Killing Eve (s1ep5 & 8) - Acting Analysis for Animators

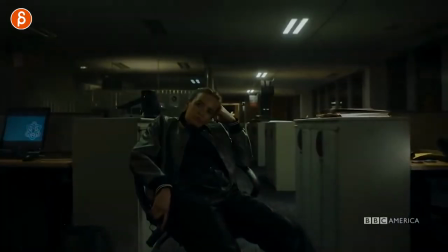Welcome back, today is Thursday, that means acting analysis for animators, and today I'm going to take a look at the last episodes I want to talk about for Killing Eve, Season 1. As always, link in the description for the playlist of the previous episodes talking about Killing Eve and why I waste time.
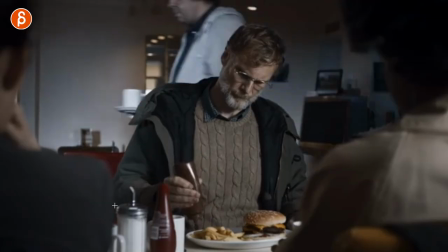Let's go straight into the shots. First up is this fantastic moment here where he puts whatever the British equivalent of ketchup, I guess,
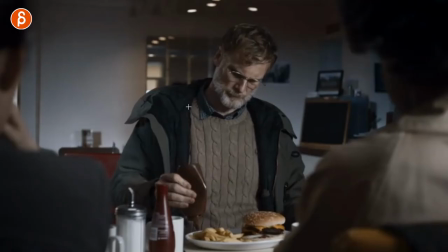is on the fries, and there are two things I want to talk about. A is I like this setup where you have a character doing whatever and it could be something normal or the way he squeezes this or maybe puts way too much on there maybe it fills it up you can have any type of character in any type of setup and this is why I
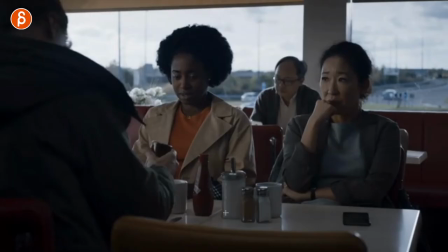like it this is totally up to you and your creativity the cool thing is that while this happens you have these two looking she is
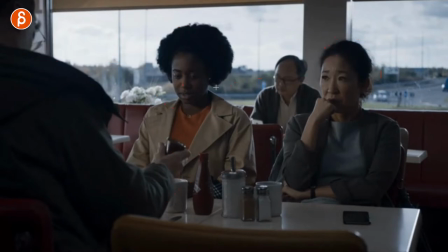looking at what is he doing and she's looking at his face I love that too that you can technically have two maybe one maybe two maybe three characters but they all react differently yeah they're both looking here and maybe this character could smile maybe this character could just start crying whatever you want to do but it gives you
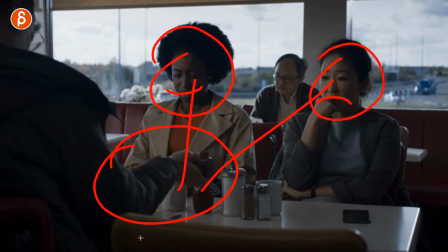the opportunity to do all kinds of pantomime acting and reacting to whatever this character does and i think the craziness of this
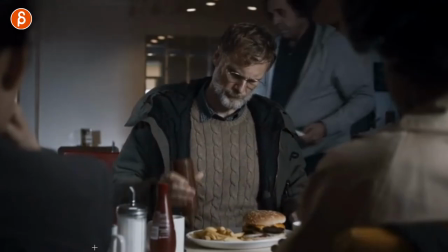would be a good lead in into that so basically you're watching something that's absolutely ridiculous. Maybe this character built a tower of fries before he decides to eat them and you're looking at this and going what is going on?
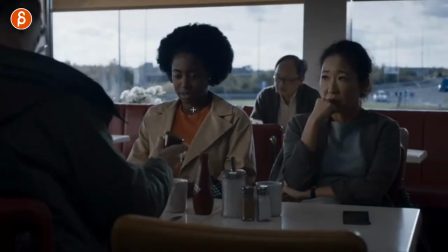And the moment you think this we cut to them having the same reaction. So you as a viewer are also connecting to those characters with lots of opportunities that could be really fun. You could even have something of them reacting going what is going on? And then maybe a background character starts kind of getting up higher in the chair looking at what is going on and maybe a character leans into
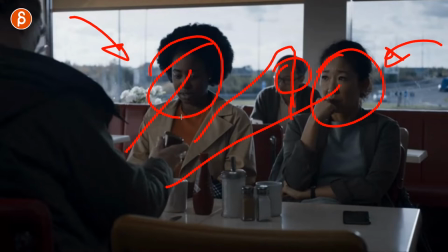frame and more i mean you can escalate this to no end but i thought this was part one of this that i really liked and part two
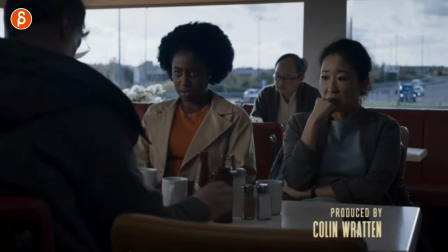is this get ready for when he eats the fries because they're hot and
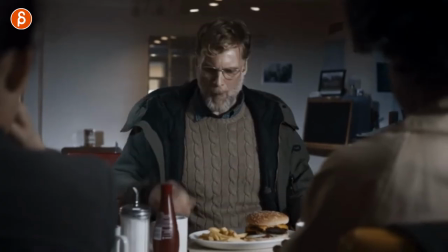it's so good and then he starts talking and it's the scene and blah blah blah but i love this look at that face i love how he just immediately goes away as if as if this helps imagine this is a fire is really hot and he has to get away from the fire
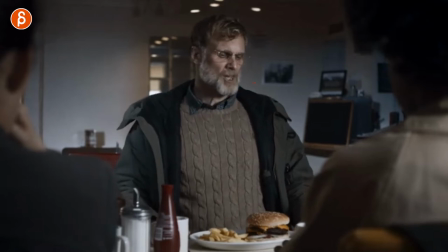but it's too big because the fire is in his mouth i love it it's i love how he goes back inhales also i have done this way too many times i know it's hot and i'm still eating it and i have exactly the same reaction so again it's something that a character on
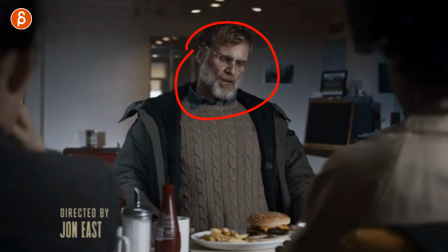screen is doing that you can connect with that's something you can go like oh yeah i know exactly how that feels same with this reaction like oh i feel exactly the same way this is ridiculous so if you have things like this in your shot maybe think about how it could be an
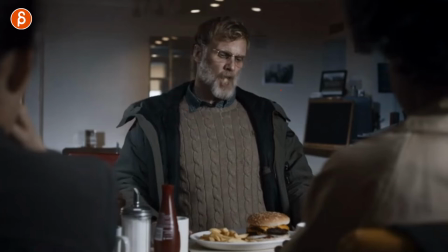action that the audience is familiar with and so they can have a better connection and let's watch this again just because it's so awesome so good
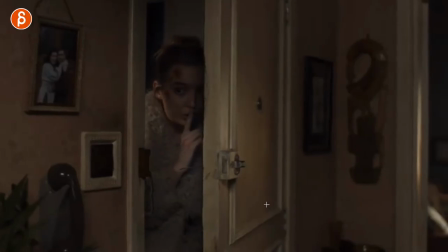second sequence is this here where the character comes in and he goes and of course the other character keeps on talking and what i want to talk
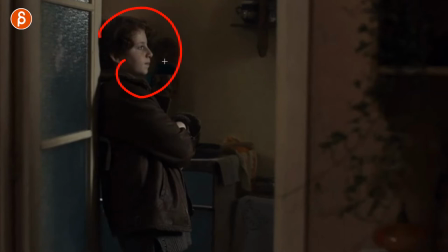about is this setup is where she is saying something to someone that is off screen so you could choose an audio piece not sure i'm writing this down where it's technically a two character audio piece but we never see the second character and it's just there for this character to talk about something
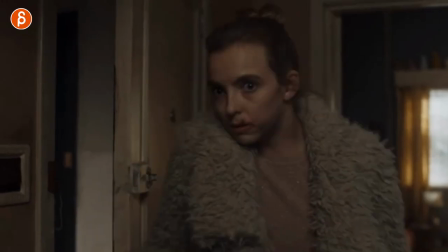but it's a setup for the third character that's here and it's all about
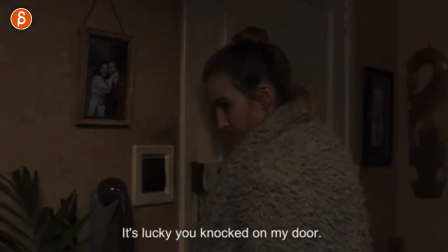this character is doing something and is hoping that this character
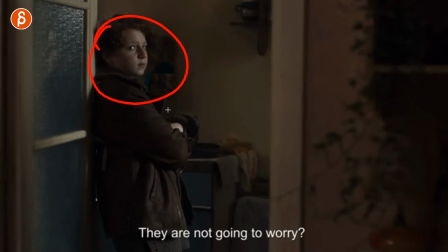is not exposing a character doing something it's mostly about this and this character it's also a nice setup that she is looking screen left to right and she's here
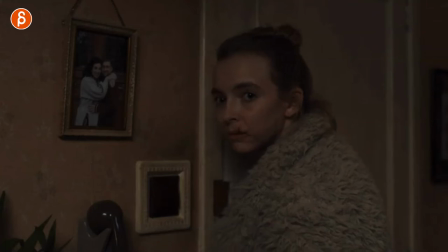looking screen right to left so we know there's a connection there but again you see things where where she goes come on talk
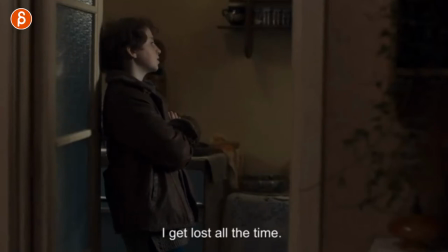and then she says blah blah blah blah and it continues on and it's just that setup that i like that you have